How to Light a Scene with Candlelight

What's up everyone? Today I'm going to show you how to light a scene with one of the most primitive lights known to man. Candlelight still pops up all the time in film and TV shows, whether it's something like medieval with knights and a castle, or maybe it's something post-apocalyptic and like the grid has been wiped out, so it's all they still have. So candlelight is still a very prevalent and commonly used things in films today. So we're going to take a look at a few different ways that you can use it to light a little scene or short film or whatever it is that you're making for your next video. It's important to know a few basic techniques when you're lighting with candlelight, whether it's knowing how to augment or supplement that light when it's not bright enough with some other film lights, or just knowing what color temperature in Kelvin you should be setting your camera to. Let's take a look at a scene that we created. This is supposed to look like it was like back in the 1800s and they were only using candlelight in the house.
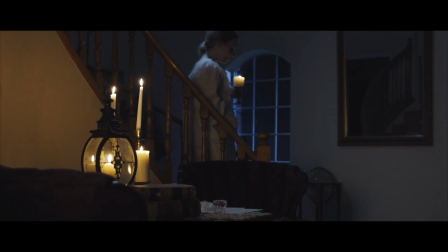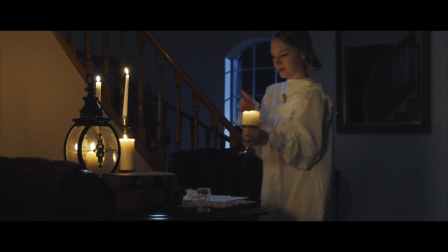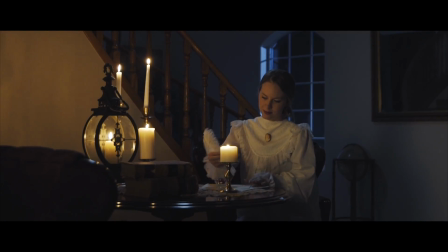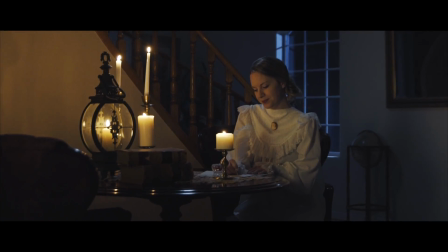Now what I want to do is break down how we lit this and then show you guys a few different options of how you can light a scene like this.
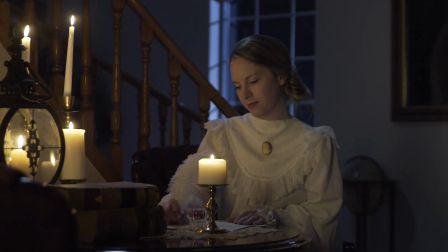1:22 So this version of the scene is the most lit one we'll look at.
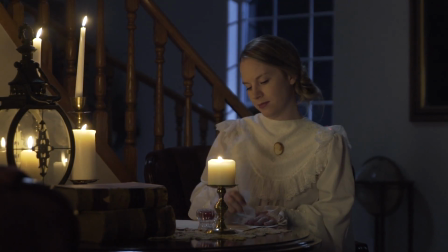1:25 And to start off, we've got the candles that are lighting our model and the wall behind her
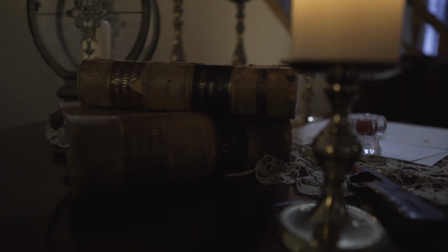1:32 and the table and a lot of the objects on it. Then next we've got the source 4 light that is shooting into a gold reflector,
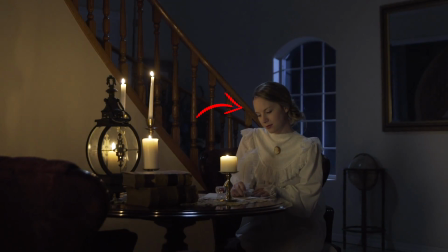1:40 which is bouncing some warm light back onto our model, and that's acting as a key light.
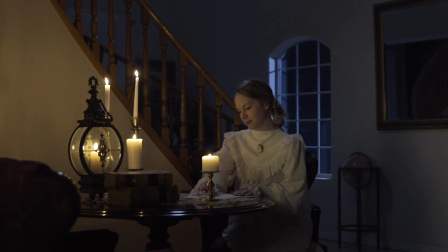1:45 Now this light is meant to really augment or supplement the candlelight.
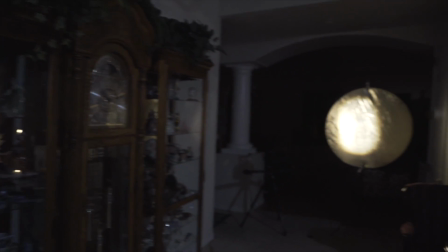1:51 So it's supposed to look motivated and like this light is actually coming from the candles.
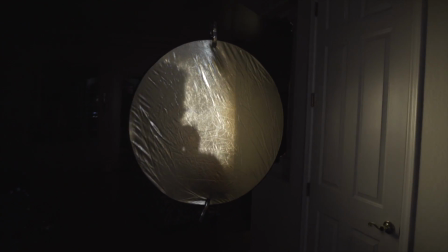1:56 And the main reason we didn't point this light right at our subject is so that we could get the nice flicker effect. So let me explain. Basically, by using the reflector and just lightly jiggling it and moving it around back and forth,
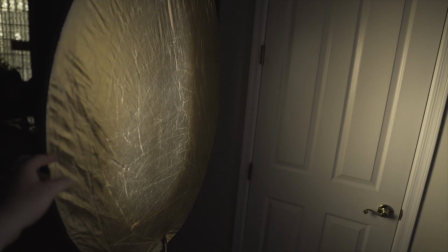2:10 it creates these nice reflections of light that kind of just dance and move around the room on the different objects and our subject and even the walls around her. And what this really does is
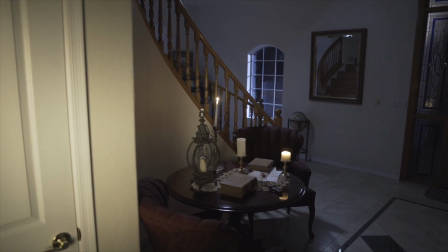2:22 augment that flicker from the candlelight and make it even more prevalent so that it just looks a little bit more believable, because the candlelights by themselves don't provide enough flicker. We want even more flicker to really sell that the whole room is just being lit by candles. This effect works super well, especially if you're on a budget and you don't have the money for a flicker box, or you don't want to sit there and flicker your lights up and down with the dimmer switch or on and off and trying to get it just right. So if you're looking for a well-lit scene and you want it to look like the light is very motivated and actually coming from the candlelight, this is a good technique to use.
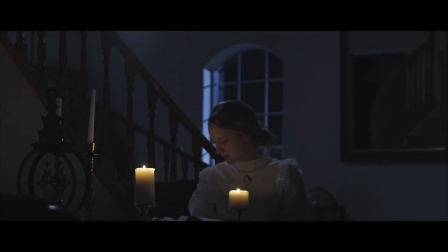3:00 Now let's take a look at the scene without the extra key light. This has a whole nother look and feel to it.
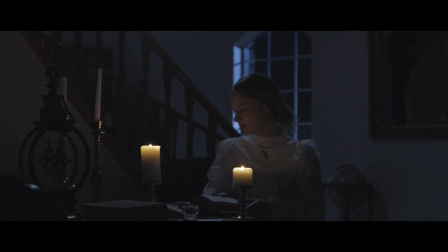3:07 It's much darker now, but it feels a lot less artificially lit and is a bit more believable for a dark candlelit scene.
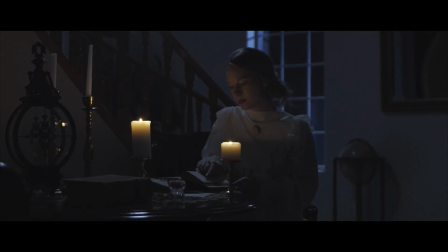3:16 I personally prefer this look. Now let's take a look at the scene without the hair light or backlight turned on.
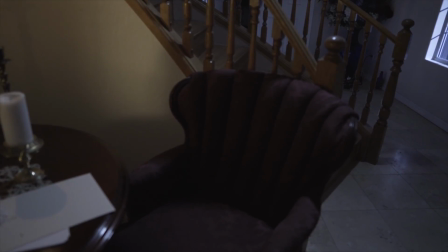3:25 And that was supposed to look like it was moonlight just coming in through the back window and kind of lighting up a little bit of her hair and the side of her head,
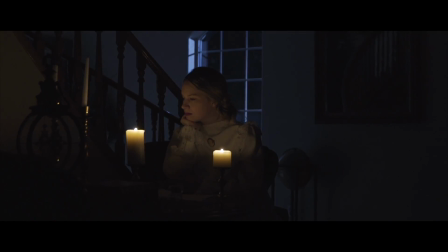3:32 but we want to see what the scene looks like without that on. With the backlight off, our subject isn't standing out from the background as much anymore,
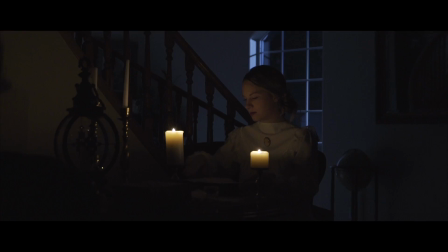3:40 but there's still enough contrast from that back window, still allowing her to be outlined nicely.
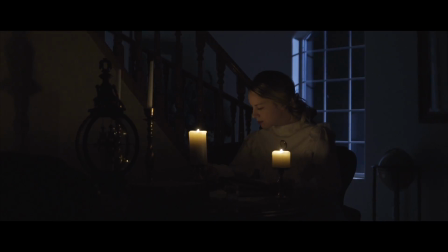3:46 Now, for me personally, I love hair lights, so I would definitely keep it on. Another thing to note is we're definitely losing some detail on the table, so you can't even see the book hardly anymore either. Finally, let's take a look at our scene with it being lit by candlelight only and nothing else, no film lights. But first, let's talk about our moonlight coming in through the back window.
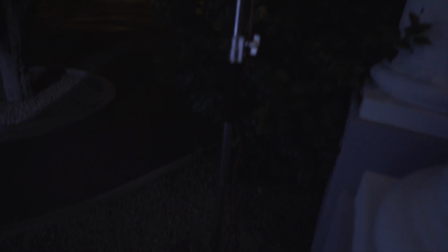4:07 What I did to achieve this is I took 2 layers of CTB or color temperature blue and put them on
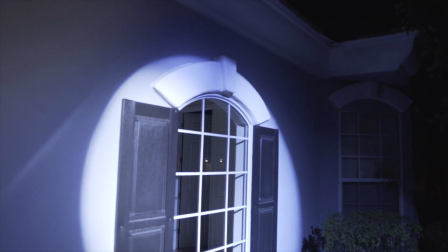4:13 my source 4 to help really cool it down and make it look a lot more like moonlight shining in through that window. I also have my camera's white balance dialed down to 3000 Kelvin to really help cool down the scene and also match it a little bit closer to the candlelight, which is naturally closer to about 2000 Kelvin.
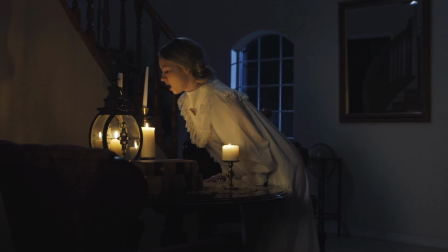4:32 By using those cool blues in the background and then warm color temperatures in the foreground, it creates that nice teal and orange look that everyone's looking for, and it allows you to get it all straight out of the camera with no LUTs or color grading at all. Once we kill our moonlight or source 4, things get very dark.
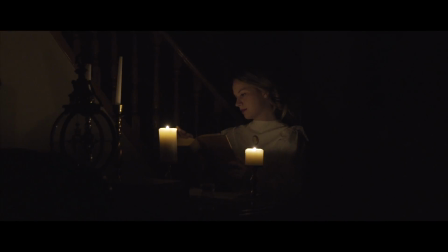4:50 This might work well for your story if it's supposed to be a little creepy or maybe to emphasize the darkness surrounding a character.
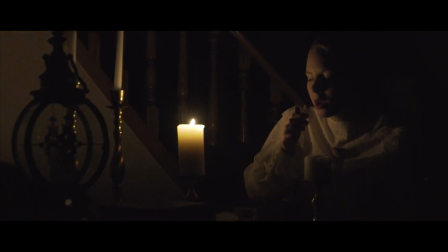4:58 Either way, it has its own interesting look and natural power to it. I love the look of Candlelight, and I think it just looks so cool. I'm going to start using it in a lot more of my projects and finding some ways to just work it into the frame. So leave a comment below and tell me some ways that you would use Candlelight in your next project.
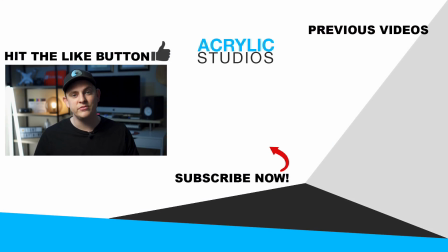5:16 Guys, if you want to learn how to light and shoot better videos, hit subscribe right now. I have so many more videos coming out on shooting, editing, everything like that. Alright, I'll see you guys in the next video.